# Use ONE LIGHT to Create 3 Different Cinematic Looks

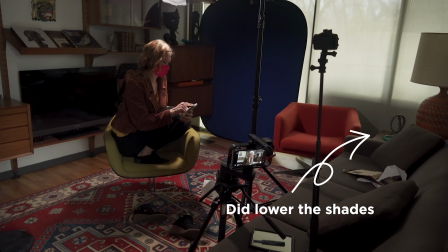249s
However, the big windows on the wall were another story. I had to do something to try to block that light.
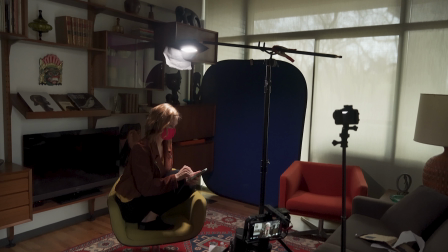255s
And so I brought my portable green screen with me and we're using the blue side. Not to do any compositing, but I'm actually using it to block the light from hitting the wall behind her and from hitting her.
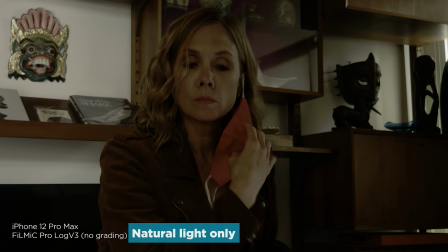266s
And here is the natural light only. It's pretty dark all things considered.
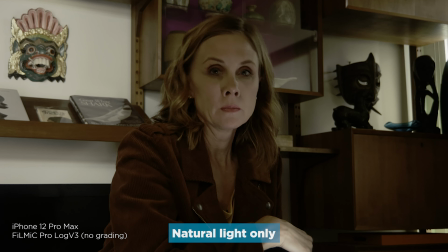269s
Fortunately, it was cloudy outside, and so we didn't have to worry about sun, although the clouds come and go a little bit, but it was totally workable.
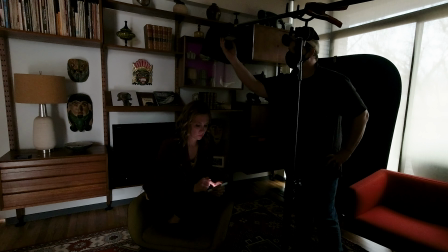278s
And so now we'll add our LED light. And we put this more or less right above her head.
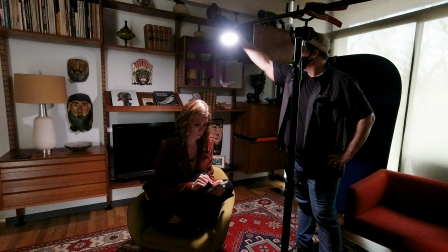283s
This is a more stylized look than the first look. But we have a little bit of a problem.
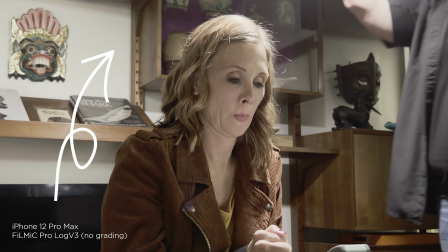288s
The LED spills all over the back wall. And with this, the idea was almost to have more like a pool of light coming down over her.
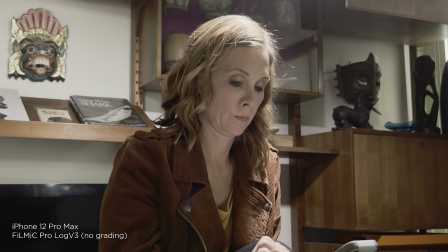297s
And so we made a DIY flag. So this is the log footage, no color grading, with the LED and the flag.
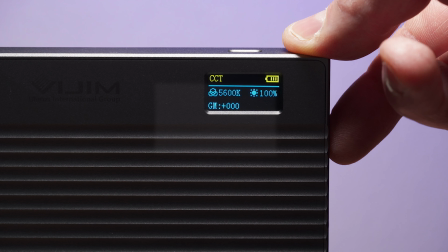307s
One thing to remember too, with the R70, you can control the brightness from 0 to 100, which can definitely help in these kind of situations.
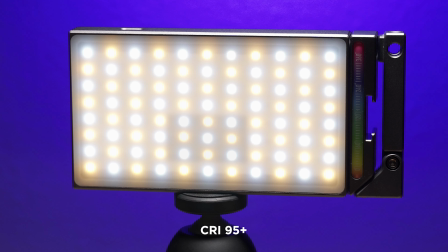316s
And this light renders colors very accurately. It has a CRI of 95.
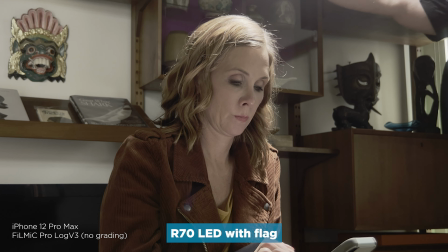323s
And so here's that look with the flag. And then now with my D-Log LUT applied.
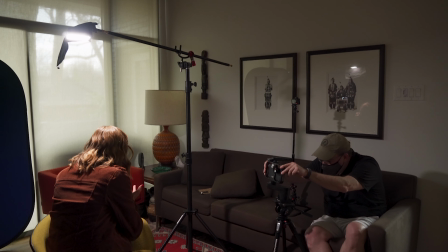330s
And so for actually shooting this one, I again used a small slider dolly to dolly in this time instead of side to side.
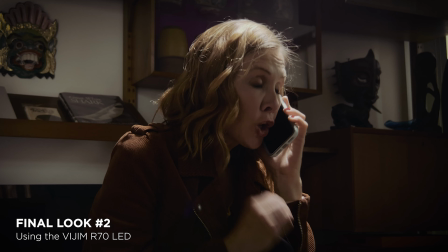338s
I wanted to create some emotion with the dolly pushing into her.
Darling, you've got to let me know.
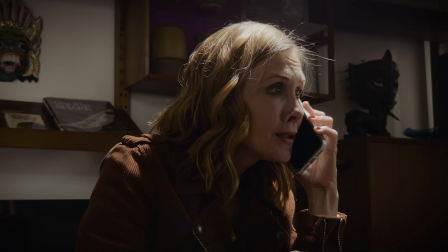346s Should I stay or should I go? If you say you're mine, I will love you till the end of time.
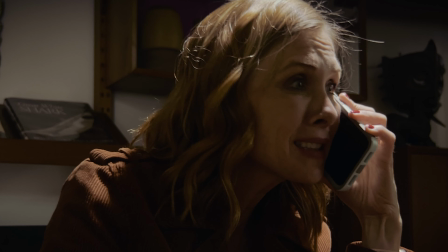353s But seriously, you've got to let me know. Should I stay or should I go? I mean, it's always tease, tease, tease. You're happy when I'm on my knees. Okay, so one day it's fine and the next is black.
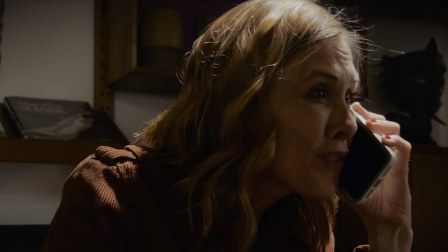365s But if you want me off my back, you've got to let me know if I should stay or if I should
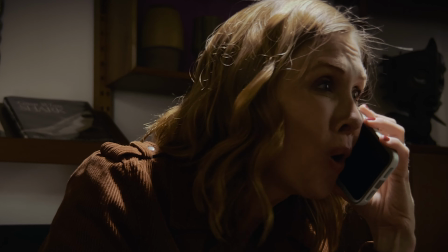370s go.
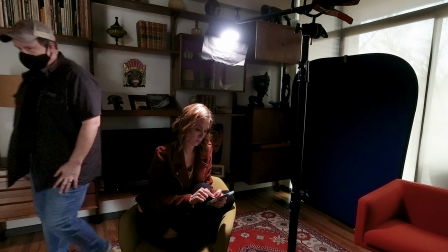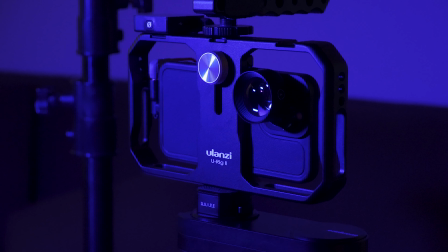377s
All right, now the last setup here, and this is a sci-fi setup. And today, often, I would maybe not shoot this blue color in camera.
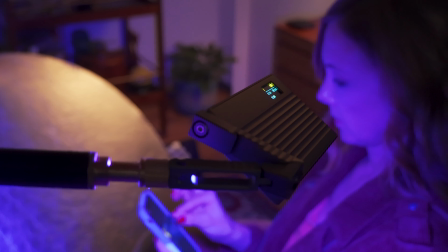386s
I would do this in post-production. However, it can be great to do it in camera, and especially because this light is an RGB light.
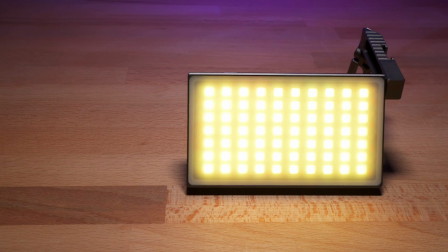395s
And so you can dial the color in you want on set, and then just tweak that some in color grading in post-production.
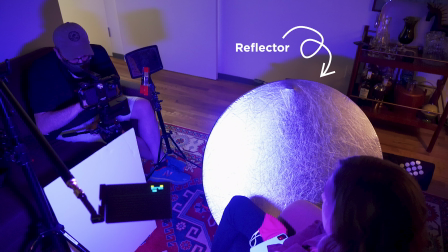403s
And in addition to the light, we incorporated a reflector, and I used a mirror.
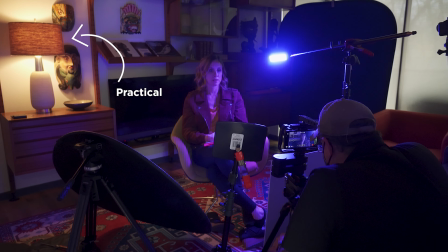409s
Along with, I actually turned on a practical lamp in the background.
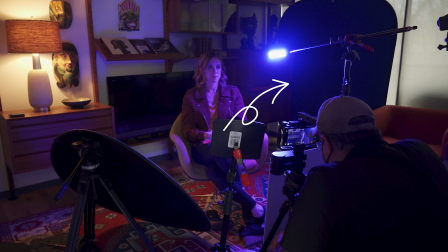413s
And I'm still using my portable blue screen back in the corner to help keep the natural ambient light out of the scene.
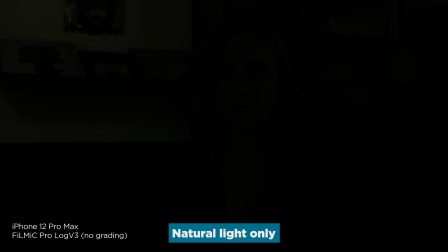420s
So looking through the camera here, there's virtually no light in the scene. So we'll turn on the practical first. And so here the light is on, and it's really not registering a whole lot in the scene. It brought up the background just a little bit.
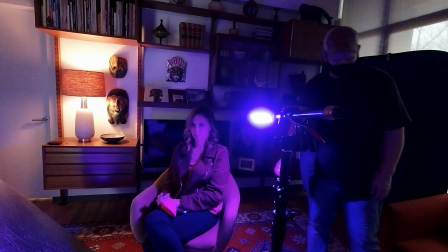434s
And so now we'll turn the LED on, and it illuminates the scene pretty nicely.
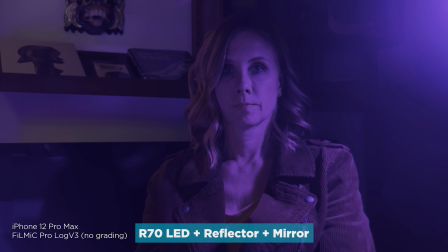440s
And by the way, this look is everything on. It's the LED, the reflector, and the mirror. We'll turn the mirror and the reflector off in just a moment, but first I wanted to point out the flare. I did that on purpose because I felt like it almost added fog or haze to the shot, which I love.
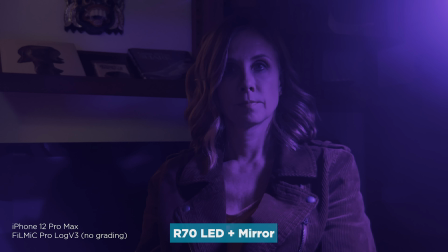458s
And so now we'll take away the reflector to see what that looks like. It's a more dramatic look, but I think it loses some of the production value. And now we'll pull the mirror away, and the mirror is actually adding a splash of light on the back wall.
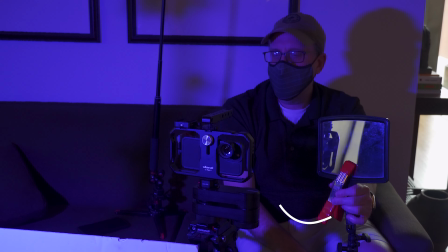472s
Again, just a cool DIY way to add a little bit more production value. And now we'll put the reflector back in.
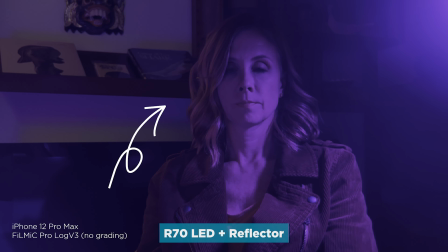480s
The reflector not only fills in the side of her face, but hits the back wall. And then the mirror works as more or less an accent light on the back wall. That light looks like it's motivated from the flare. And then here is the color graded version of the shot.